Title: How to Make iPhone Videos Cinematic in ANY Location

Motionary is a great platform for video creators wanting to level up their content. And the best part, you can download as many assets without any copyright concerns.
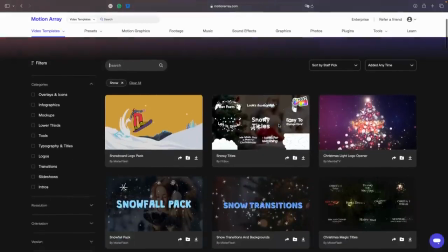So I highly recommend giving it a try to explore Motionary's extensive collection of creative assets. These resources will make your work easier and faster, helping you make better videos.
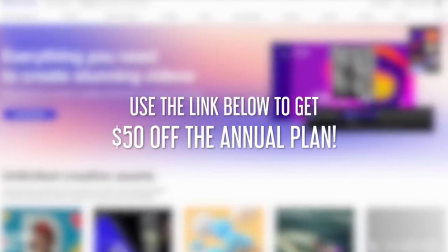Plus, using the link in the video description below will get you $50 off the annual plan. With that said, thank you Motionary for sponsoring this video. Let's get on with our next tip.
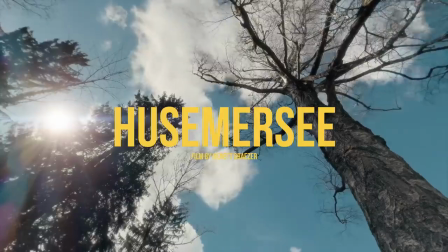So my next tip is to guide the viewer's eyes. So now that we have our opening shot and our title is placed in the center, we want to make it easy for the viewer in the next shot have the subject or object be centered in the frame.
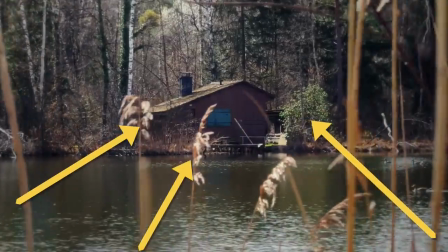And by doing this, it makes it comfortable for the viewer, allowing them to feel more immersed in the video.
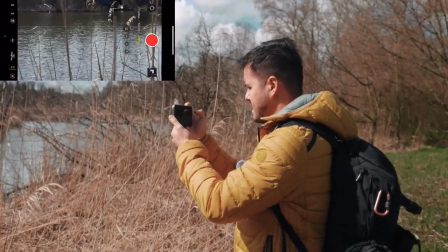So I've noticed this small house on the other side. For that, I'm going to use the 5X and I'm going to shoot in 4K 60 frames per second.
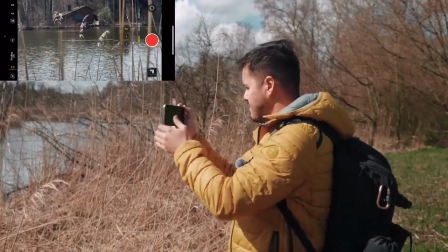And we have some nice foreground as well.
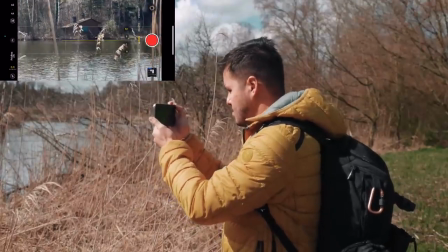And I'm going to do a slight movement from left to right while keeping the house in the center.
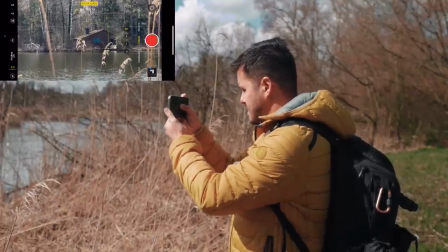So remember to first lock the focus and exposure, and then we're going to create our shot.
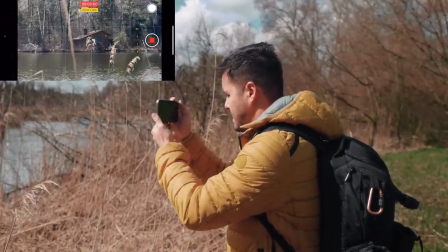3, 2, 1, and action.
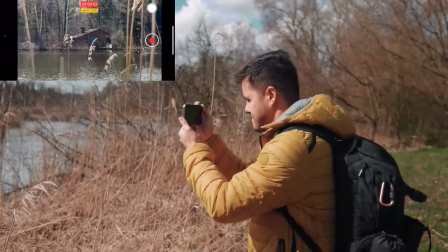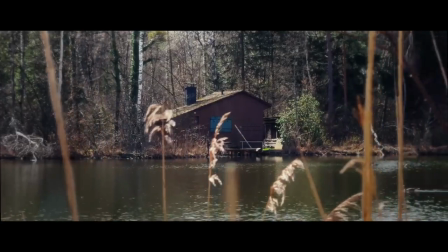And by the way, if you're wondering what this is a MagSafe power bank. It's always good to have one because shooting videos on your iPhone can drain a lot of battery. My next tip is to include yourself in the video.
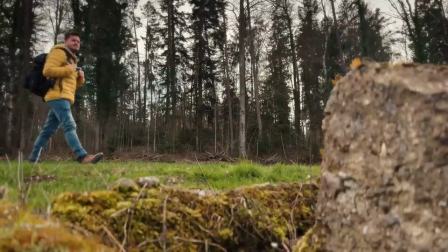And the reason for that is to make your story a bit more interesting by having a main character in it. Since you're filming alone, it would be you. This way people are more able to relate with your story, and that's why a tripod is so important.
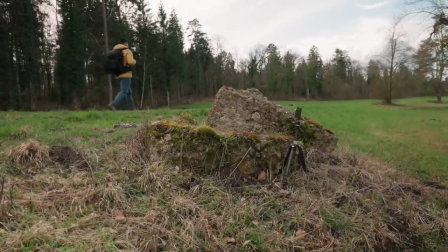You can just set it up on location so that you can film yourself, and you also don't need any acting skills. In this story, I'm just simply filming myself walking around. You can keep it really simple and just be yourself. Now, my next tip, when it comes to filming yourself, you also want to consider the screen direction and keeping that consistent. This means that the direction of movement of your subject, in this case it would be me, should be consistent from one shot to another.
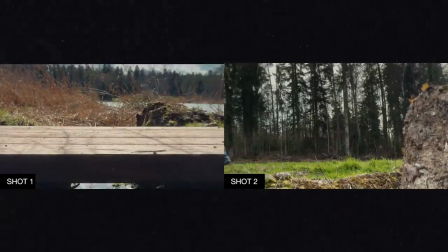For example, if I'm walking from left to right in one shot, I should continue walking in the same direction in the following shot.
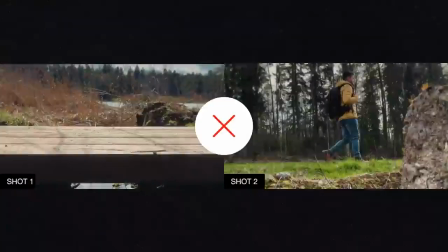Otherwise, it will feel confusing and disorienting to the viewer. And the next tip I have is to get creative with your shots.
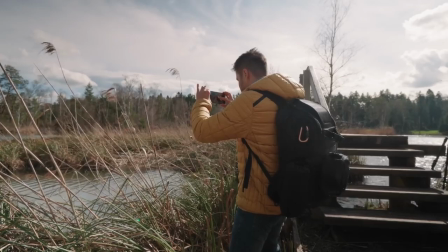Number one, you want to avoid filming everything from eye level. While a few shots are okay, you want to step it up by changing the angle.
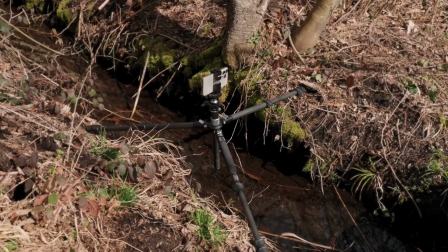Think about what could look interesting for your viewers. And since you have a tripod, you have a lot of possibilities to set up your shots creatively. For example, you can get a low shot of yourself walking across a bridge,
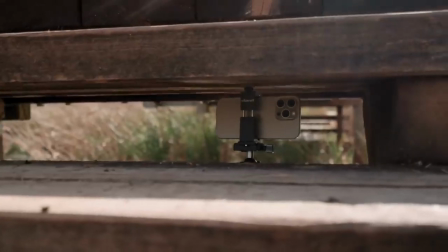or you can even place your camera behind a wooden stairs to create some foreground and sort of create a frame within a frame shot.
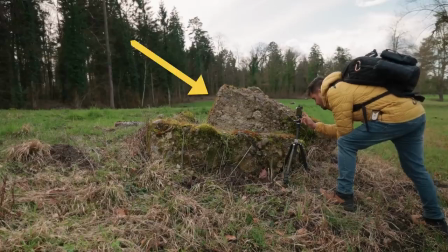What also creates interest in your shot is adding depth. What I like to do is add a foreground, and by having me walking across the frame,
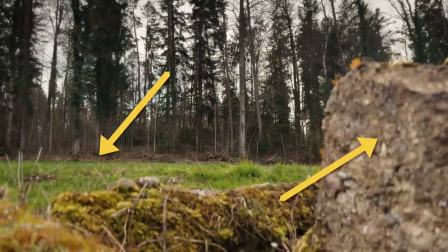we have some foreground, midground, and background creating a depth. Now, because it's a bit more difficult to achieve a shallow depth of field with the iPhone,
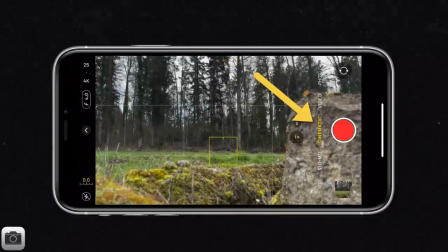there's a shooting mode called cinematic mode, which creates those fake blurry background. And if you do it right, it actually looks quite convincing. And for that shot, I chose cinematic mode just to add additional depth to it. So my next tip is to think about the ending of your video. So we have an opening shot, and you also want to have an ending shot.
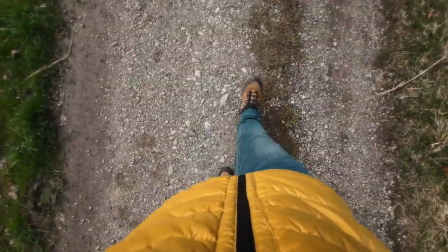And for that, I'm actually going to create a match cut transition.
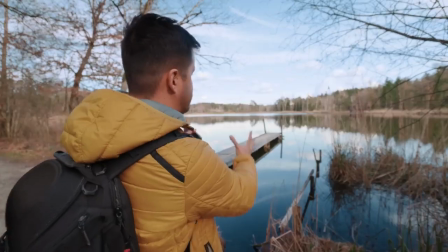This way we can sort of teleport to this scene over here, and then I'm going to take a second shot,
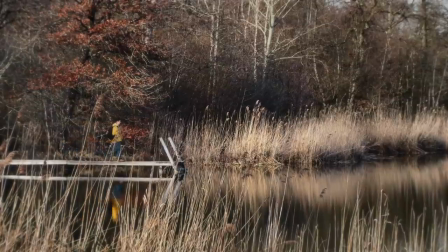a more wider shot of me walking towards the end and then gazing at the view. And that to me feels like a good ending.
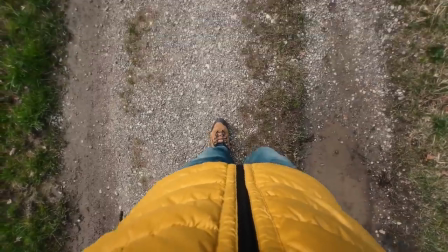So I already created a shot of me filming myself walking, and I want to do the exact same thing just from a different location.
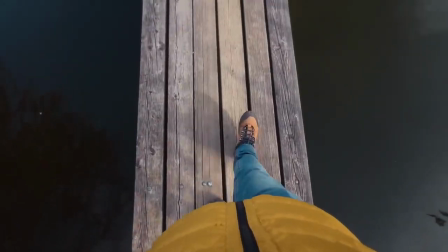And I'm gonna walk and then sort of slowly tilt up the camera to show the audience the amazing view.
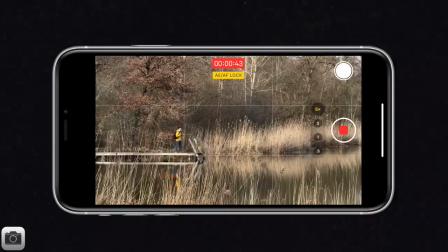And then we're gonna cut to a shot of me walking till the end and then gazing at the view.
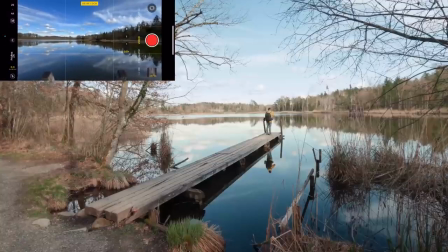So I'm actually gonna start by setting the focus over here.
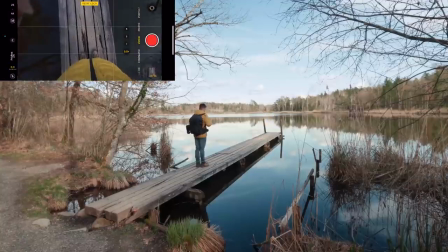And I'm gonna head back, and then I'm gonna frame it the way I framed it in the first shot. Go.
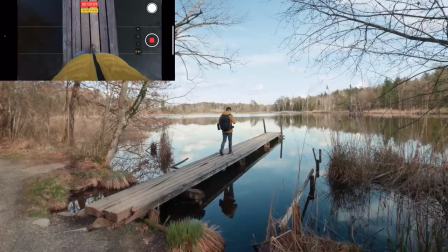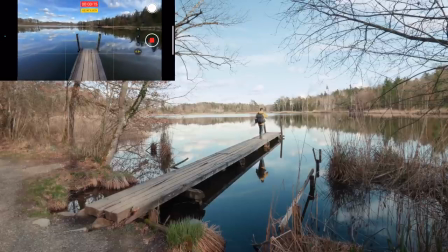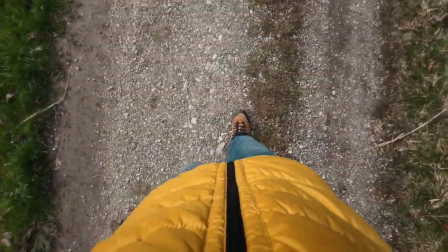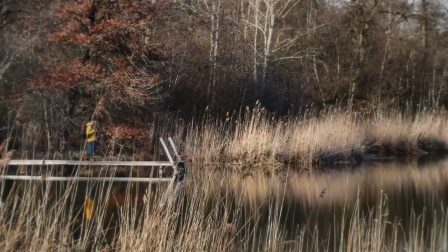Now, as a bonus tip, if you have the time, try to capture some extra B-roll footage.
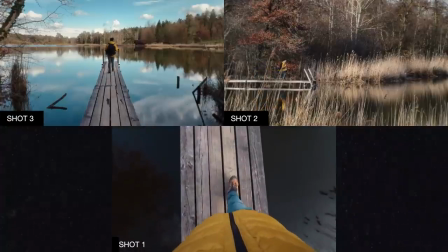So usually I would capture a scene from different angles to help tell the story in the most effective way. This will give you more options in the edit, and that's why I'm going to capture a third shot of me, a wide shot, which I think would also work great as an ending.
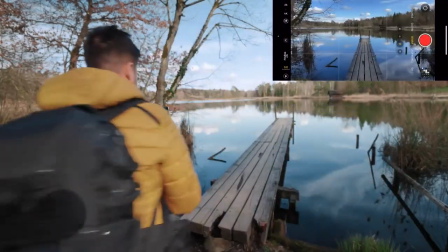So let's do that, and I think this framing looks amazing. First of all, we have these beautiful reflections.
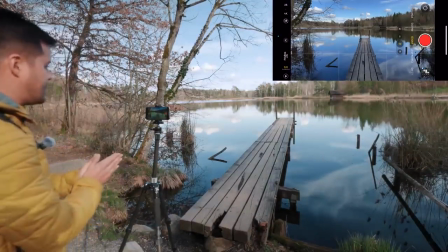We have nice symmetry going on. I'm gonna set and lock the focus over here.
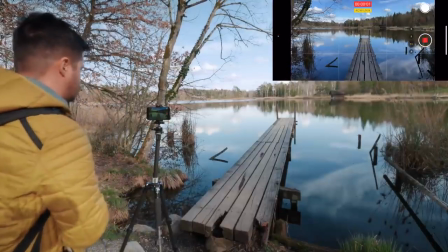We're gonna start recording.
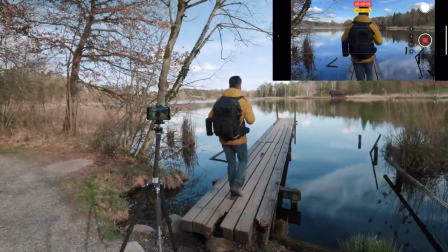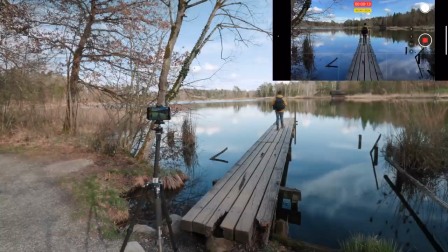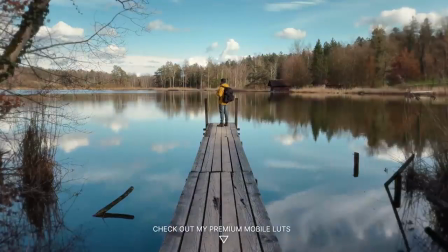So now that we have all of our shots, let's put them together to create the final edit. And I'm also going to include the behind the scenes so that you can see how I created each shot.